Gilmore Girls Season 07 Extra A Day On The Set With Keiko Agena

Hi, I'm Keiko, and welcome to the DVD extras of, I guess, a day in my life on the set.
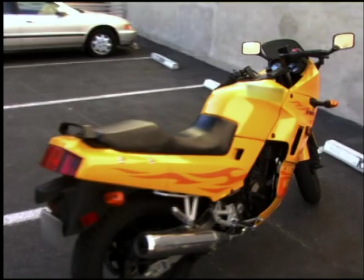(0:27)
This is my bike. I usually park across the street, and then maybe walk on. But today is a special day because we're doing DVD extras. Come on, let's go get ready to shoot a show.
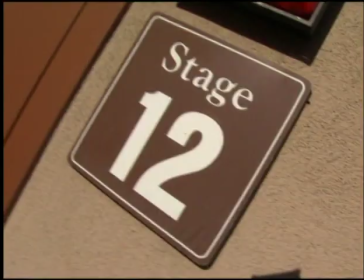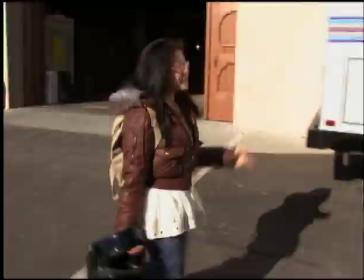(0:46)
So my first stop is wardrobe, which they already have established, so it's in my trailer.
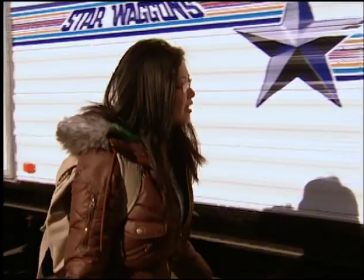(0:51)
I get changed and then head over to hair and makeup, it'll be about an hour. This is my trailer.
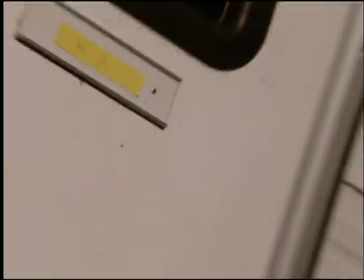(0:56)
I know it's mine because it has the K-A on it. Those are my initials. That's the secret, people.
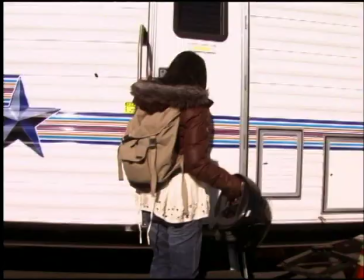(1:02)
Shh, don't tell anyone.
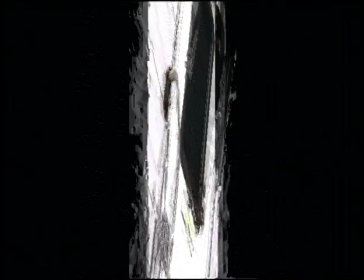(1:09)
Okay, I'm going to get changed. I'll be back in just a second. So this is my trailer. This is where I spend my time if it's cold and freezing outside or if I'm exhausted and I have an hour to kill before the next shot. But usually I like to stay out on the set and chit chat and hang out and eat food if I'm in here I'm watching TV.
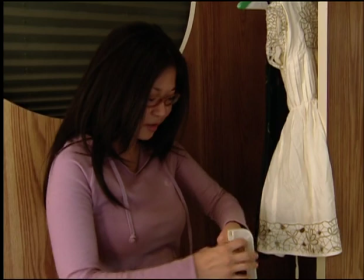(1:29)
There's usually not much on so I will go and rent to buy a video like I'll forget forget that I have about 20,000 videos at home,
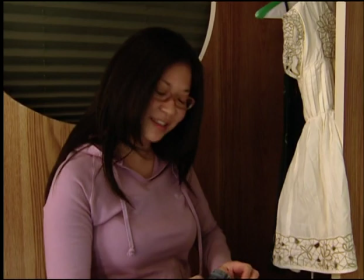(1:37)
and I'll go to the mill store Which is our store on the lot and I'll buy a DVD just to keep myself company What I usually do when I first come in is I pick these up. These are our sides for the day So that will let us know what our schedule is, of course, our lines, and be word perfect by the time we film. We're heading over to hair and makeup.
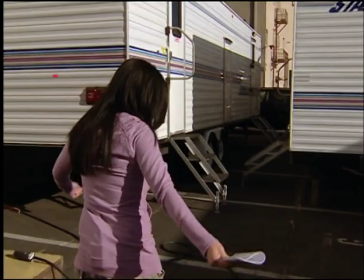(2:00)
I'm in some comfortable clothes today because we're filming a scene between Zach and I, and we're inside our house.
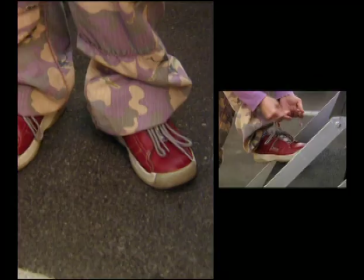(2:07)
So this is my comfy house clothes. These are my shoes that I've had since season one. And I love them to death because they're so darn comfortable and you rarely see my feet. Every few episodes at the beginning, they would try to give me new shoes. and be like where are my red shoes they're never gonna see my feet so these are my shoes um they might be coming home with me tonight we don't get to keep the clothes that was the question that's my answer boo we're here they're probably not ready they don't want to see us now it's 5 30 my makeup call is 6. you might be able to tell they're kind of joking around in there they're laughing giggling having good old time i don't think they want to be bothered should we go bother
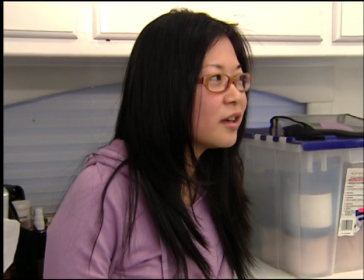(2:49)
Let's give up. We've invaded the makeup trailer, hair and makeup trailer.
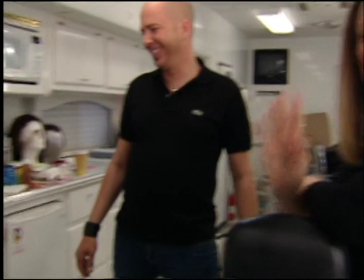(2:55)
Say hi to the folks, Vito. And Janice is here.
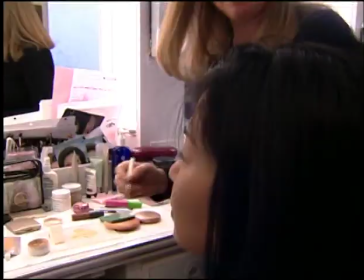(3:00)
We're here early. Keiko always gets her nice, natural makeup. It's the made-up, non-made-up look.
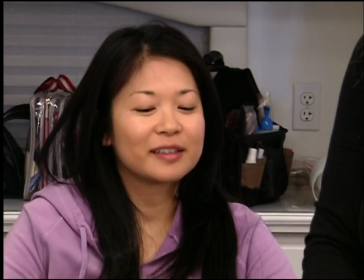(3:08)
That's the trick. It's the big lie. It's the big lie of natural makeup. She looks so beautiful.
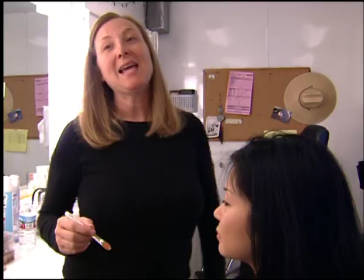(3:14)
That's right. So the idea is to put on the makeup so that it looks like her own skin. Right. Today's the casual look.
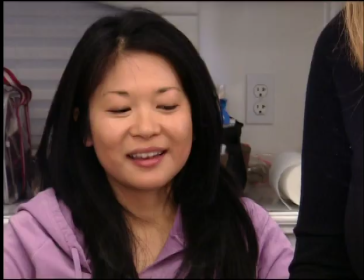(3:22)
No red lips. No, none of that. No heavy eyeliner. That's right. I try to be a diva as much as possible around here.
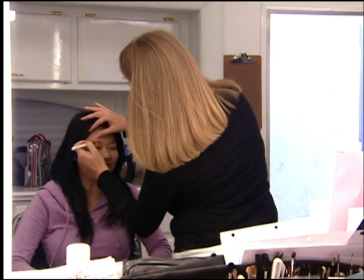(3:30)
How will people know how important I am if I don't throw my weight around?
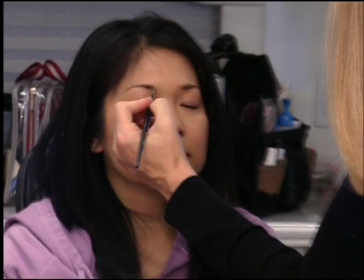(3:35)
That's right. I just put on eyeshadows to just kind of shape. And then I was just filling in her brows a little bit to keep the attention around the eyes.
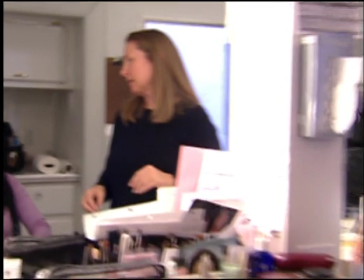(3:43)
Because her character wears glasses. I don't know if you wear them all the time. I always see you with them on. So it helps to kind of pop the eyes a little bit so that they show up behind there.
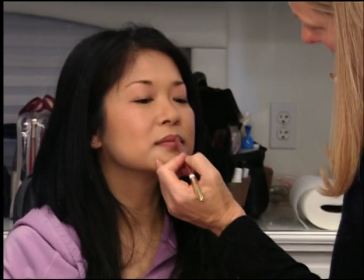(3:53)
Put on a little gloss.
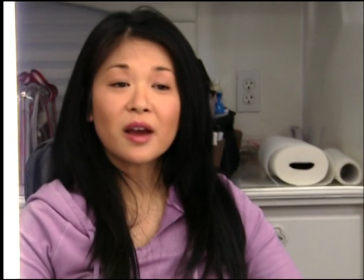(3:58)
I'm done. That's the whole thing. Ta-da. How do I look? Oh.
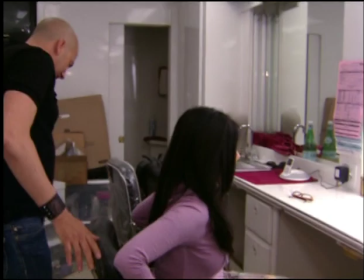(4:05)
Now we're going over to hair. It's our last hairstyle of the season.
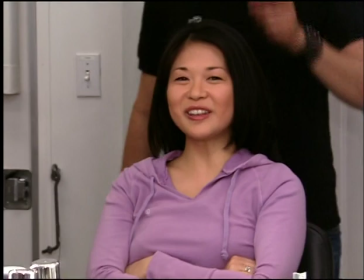(4:11)
Oh, my God. Don't make me cry. Vito, throw a convention to the wind.
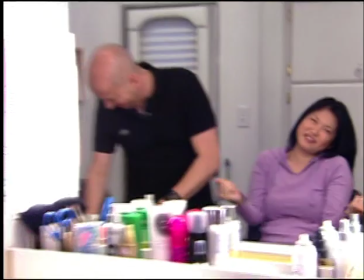(4:17)
No. Do me in a big updo. We have to. Continuity, schmontinuity. All right.
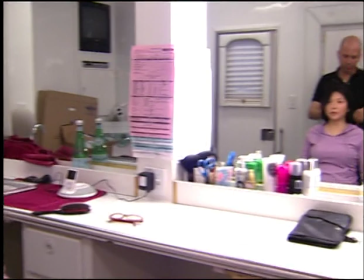(4:24)
Usually, they do get the script before me.